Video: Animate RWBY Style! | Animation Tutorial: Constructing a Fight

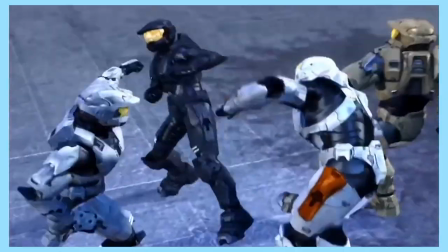(0:00)
Fights are awesome. Full stop. If you're like me, you've watched Ruby or Red vs Blue and got totally excited by the fun of it and got inspired to try it yourself.
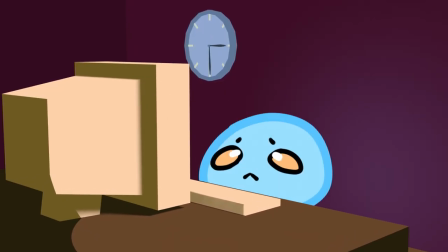(0:08)
Then when you try, you spend 5 hours posing the characters and then you get depressed and you never touch it again. Well friends, in the two years since I made my last episode of Animation Analysis, I've learned about the theory and underlying structure that make Montyom's fights so unique. Today I will share with you how to construct your fight, so that never again will you get stuck halfway through not knowing where to take it. I have covered this concept in the past, but given how much I've learned since then it feels a tad outdated, so let's begin. To start off, our fight will be constructed out of theoretical building blocks. We have our fight.
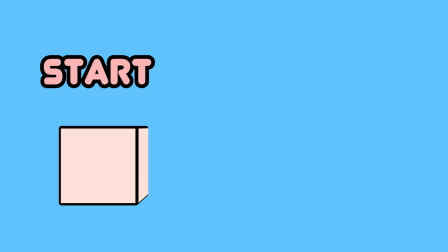(0:39)
Inside our fight, we have our beginning, which establishes the space in our fighters, our middle where the fight happens, and the end where the fight ends.
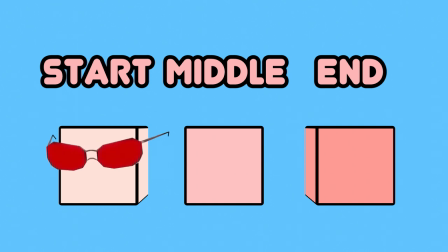(0:46)
In the fight block, you mainly have to focus on making your character instructions cool in the beginning, your fight exhilarating in the middle, and your ending a hard-hitting cool moment.
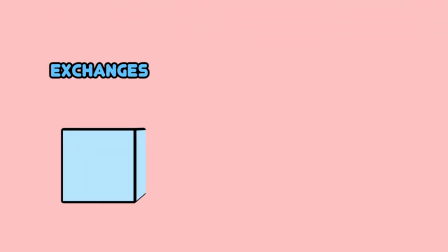(0:54)
Inside each of those blocks, we have exchanges, combos, and knockouts. Inside each of those blocks, we have our singular attacks, punches, kicks, blocks, dodges, and grapples.
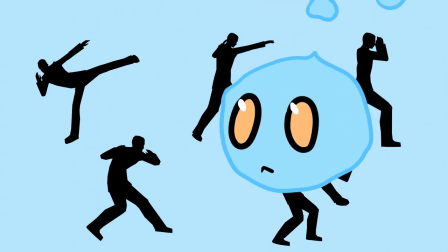(1:04)
And then finally, within each of those, we have the animations themselves. Of course, I can't just tell you and then animate a cool exchange. You need reference. So I'll give you some resources. Some things that inspired Monty Ohm were Final Fantasy, No More Heroes, Bayonetta, and Devil May Cry 4.
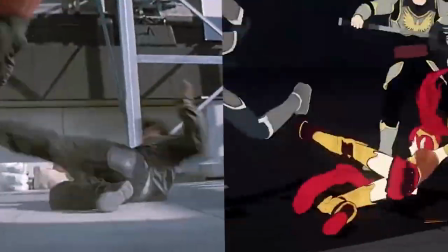(1:18)
He also enjoyed and even referenced the Matrix movies, Jackie Chan and The Protector. Study those and you'll surely get some cool ideas. With the details out of the way, you can block out your fights really effectively. For an interesting fight, you want lots of exchanges.
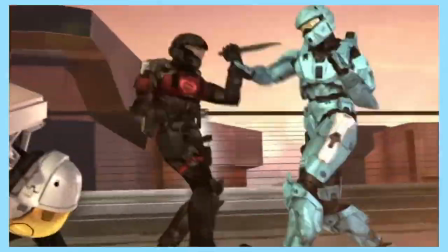(1:34)
This is the meat of your fight, composed entirely of light attacks that either do very little or are blocked, redirected, or missed.
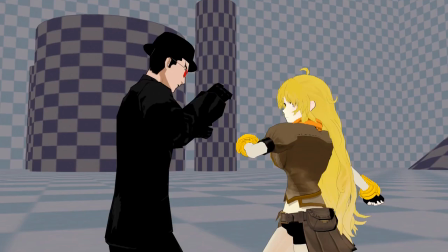(1:40)
Here's an example of an exchange.
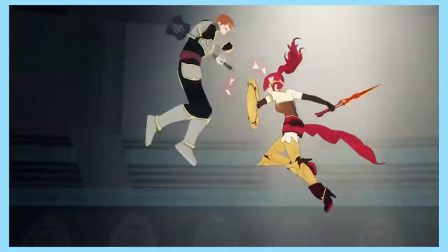(1:46)
To end an exchange with style, you might want a combo. Combos are a string of attacks that land in rapid succession.
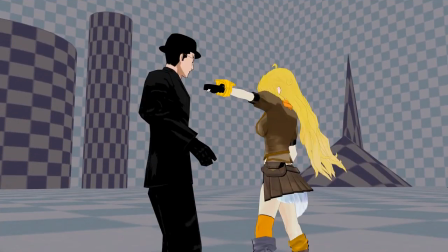(1:52)
Here's an example of a combo.
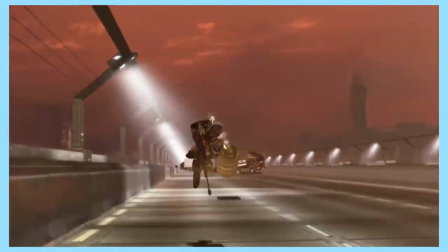(1:56)
A knockout is the definite removal of a character from a fight.
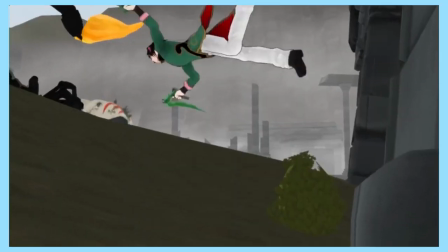(1:59)
So do so by sending your character through the ceiling, throw them against a hard rock wall, flying through a giant glass pillar, or getting punched into oblivion.
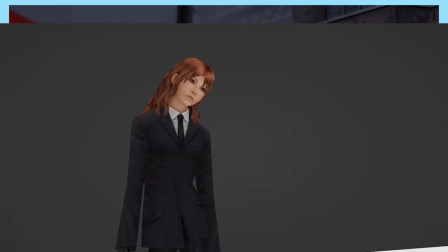(2:06)
Make it clear to the audience this character is not coming back. Here's an example of a knockout.
What do you mean you're not serving breakfast?
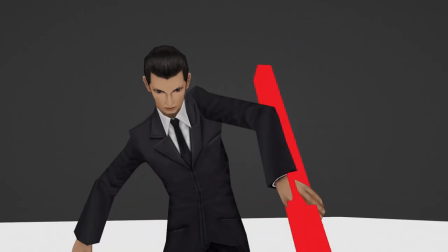(2:18) I mean, we're not serving breakfast!
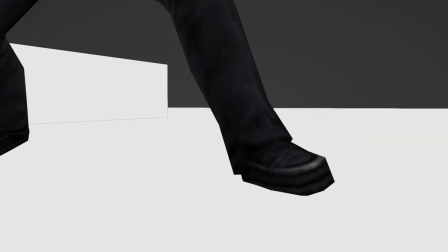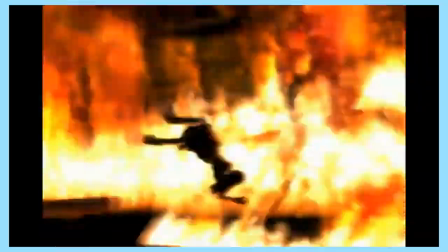(2:27)
Then we have Monty's secret weapon, the grapple. This is the part of the animation that takes it from a repetitive string of attacks and dodges and turns it into a personal tug-of-war.
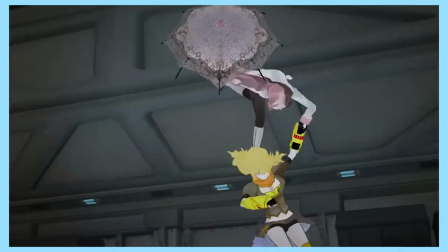(2:37)
A grapple can be anything from a grab-and-suplex to a complicated game of arm-twister. A grapple can be used like a finisher, or used to continue an exchange. This is the place to get creative. Grapples are the most fun to get wild with, but they're also one of the hardest moves to actually animate. So you've gotten this far, but your fight is still uninteresting. All your characters are doing is moving back and forth. Your fight needs a line redesignation.
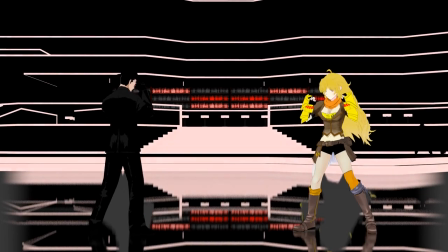(3:09)
Imagine that you're playing a fighting game. Your characters are locked to a single line and can only move back and forth.
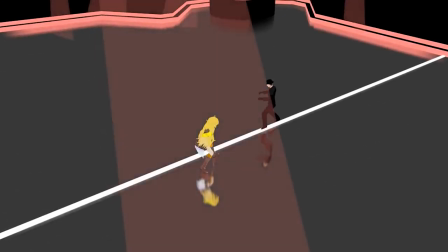(3:14)
A line redesignation, or line-ree, gives you the ability to swap their places or totally reset the line in a different configuration in a single move. This can be especially useful when you're animating a Slayer Fest with one character fighting off many opponents, or it can simply be used to make a 1v1 more interesting.
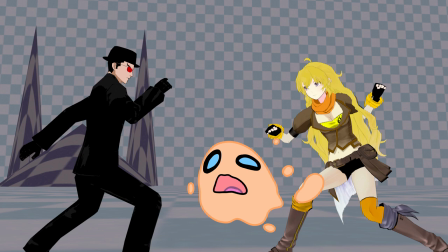(3:30)
And I know what you're thinking. Good idea, Kay. If only I didn't have to deal with the footwork. To that I say, you don't.
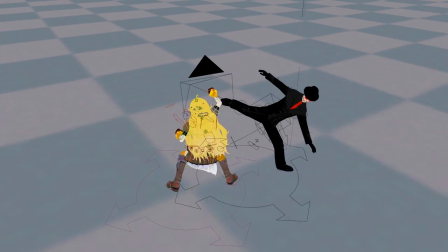(3:37)
Let the feet slide. Let them slide. As long as you keep the camera moving, you can slide your characters around all you want and nobody will care. Even Monty didn't. He cared more about the framing, the poses, and the choreo more than how accurate the foot-to-ground contact was. The sooner you start thinking about the whole pose, and not just the feet, the better.
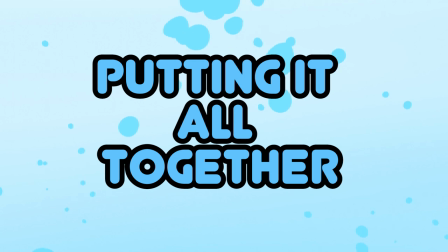(3:57)
So now you have the building blocks to properly plan out a cool action scene, but cake you say? What made Monty's animations feel so Monty-like? Well, the big man himself actually outlined the most important things to keep in mind.